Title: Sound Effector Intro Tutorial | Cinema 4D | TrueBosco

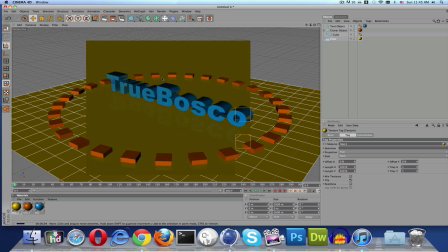it kind of looks like golden whatever you know you'll figure out
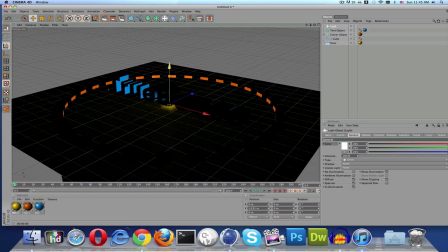the colors then we're gonna put some lights in so
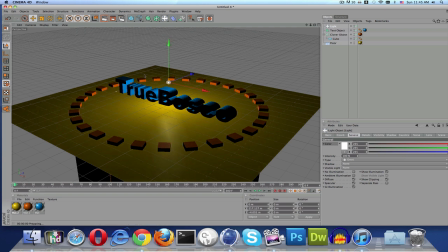right here this light is really good because what it does is kind
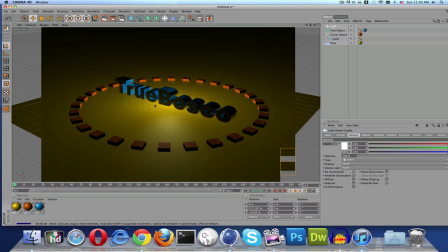of makes it look like all the light is emitting from the the center which it really is and you
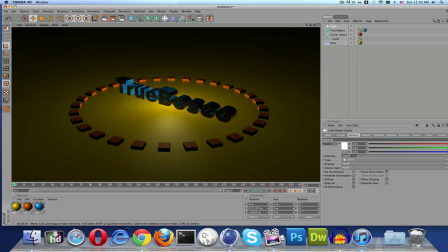can kind of see that reflection but you can't really read the text so we're gonna do what
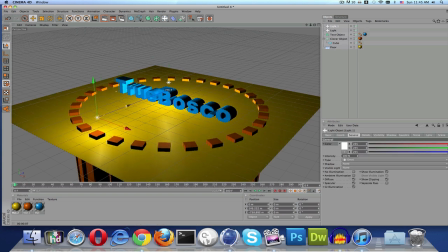I did in my last tutorial and if you didn't see it I'll show you again and
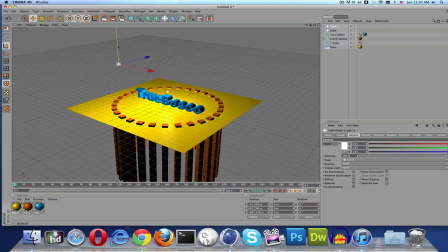we're just gonna kind of really brighten up the room the scene like this because
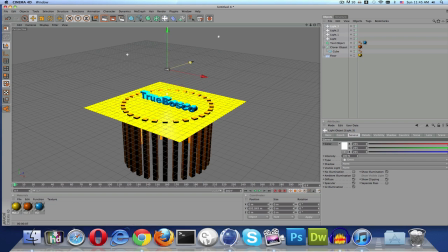we really want the text visible but we kind of want that like effect that we just had in the middle so now when you see you can
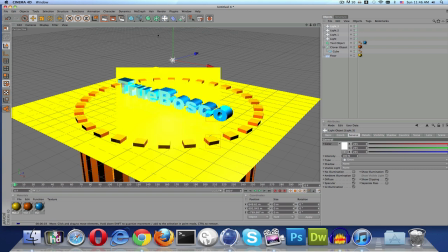already see how bad it's gonna hurt your eyes but i'll render it out just to show you don't go blind okay so you have this and now what you're going to want to do is first light let's name that i'm
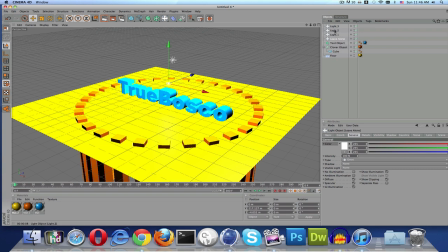going to name it leave alone and that way you really know and now on light.3 shift to light.1 so you have them all selected go to scene drag your floor in there and I believe drag your cube in there but just to be safe you might have to drag your cloner
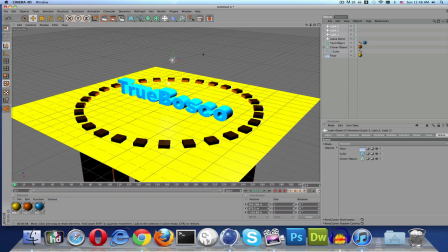object yeah cloner object so I'm just gonna kind of leave that but anyway shouldn't affect it okay
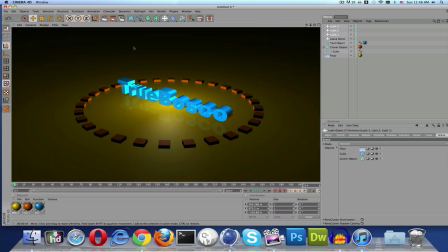so you might be thinking that the Bosco like that um the true Bosco kind of looks a little fake when it's um made that blown
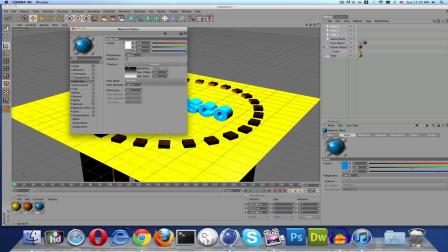up you can kind of mess around with the settings as you like them but for me i'm just kind of changing i don't really like the fresno but
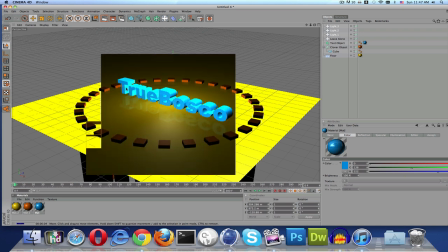for me yeah it looks a little better i think it's nice to be able to actually see your text you can do that black plate face pill it uh
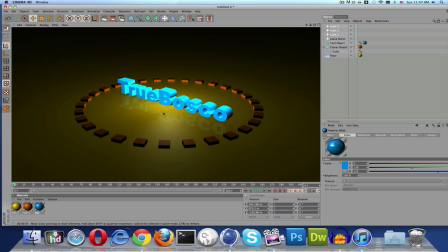put the black face plate plate the on the
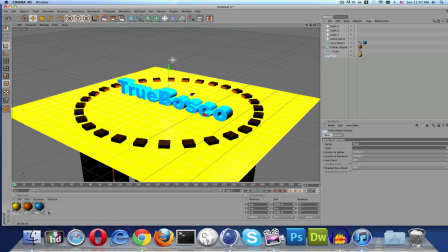true bosco like i did in the last tutorial by making it black putting it on and hitting c1 in the selection but this is fine for now for tutorial purposes
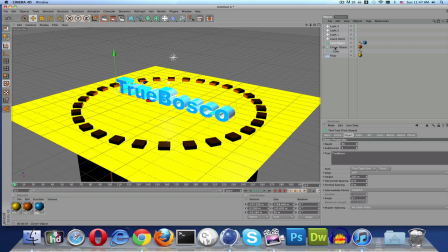so now what you're going to do cloner object go to effectors
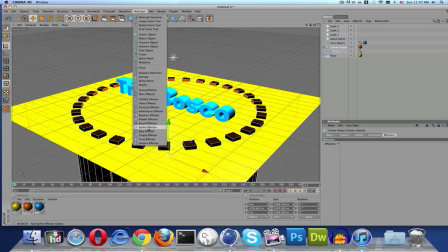and mo graph make a where is it sound effector and just because you were already there it should automatic yep automatically put it in and then what
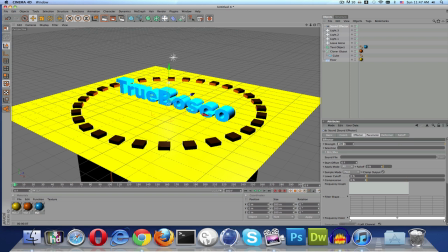you're going to want to do is change the strength to something something like crazy i'm going to do 650 750 sorry and where it says sound file that
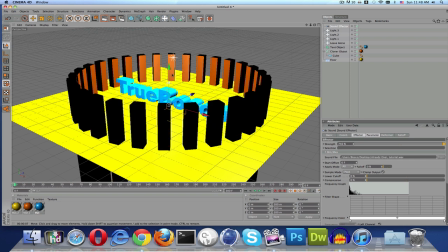is where you get the file now cloner object you're
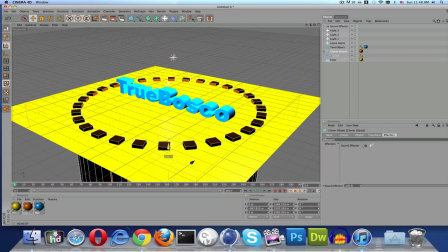gonna have to bring it down a little ways so it's still like that but now when you play this and also guys make sure you click on this the little audio
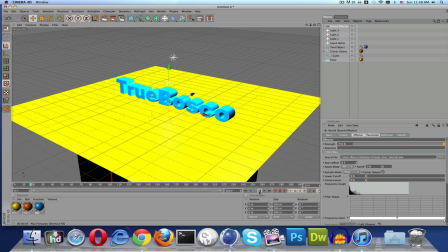thing because it won't play the audio without that now
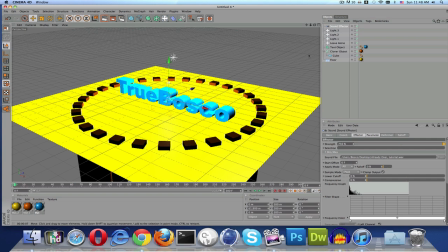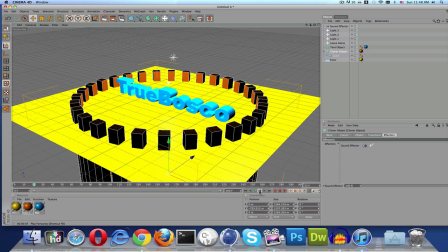that's pretty cool with the audio but what you're gonna notice is that they all move together and that doesn't look that great so we're going to do is apply mode put that to step
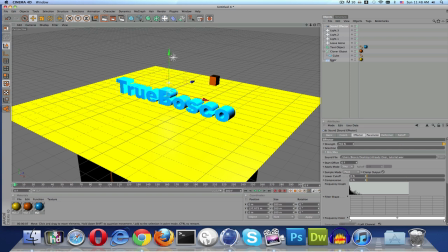okay and again you're probably going to have to raise up the all the cubes to get them or not
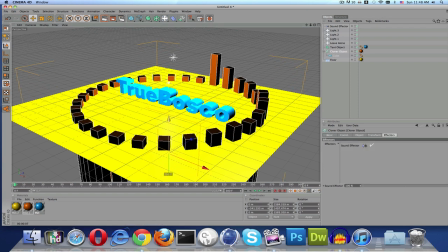the cube sorry the cloner object to get them so they're all popping out and this is how it's going to start with some above the rest
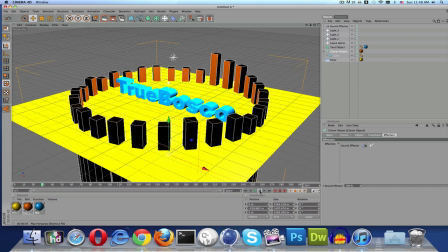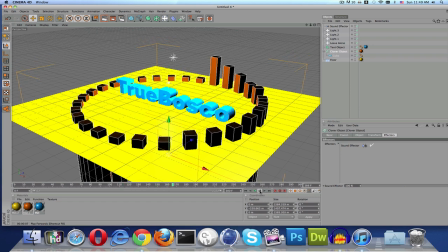and that syncs up right with the music okay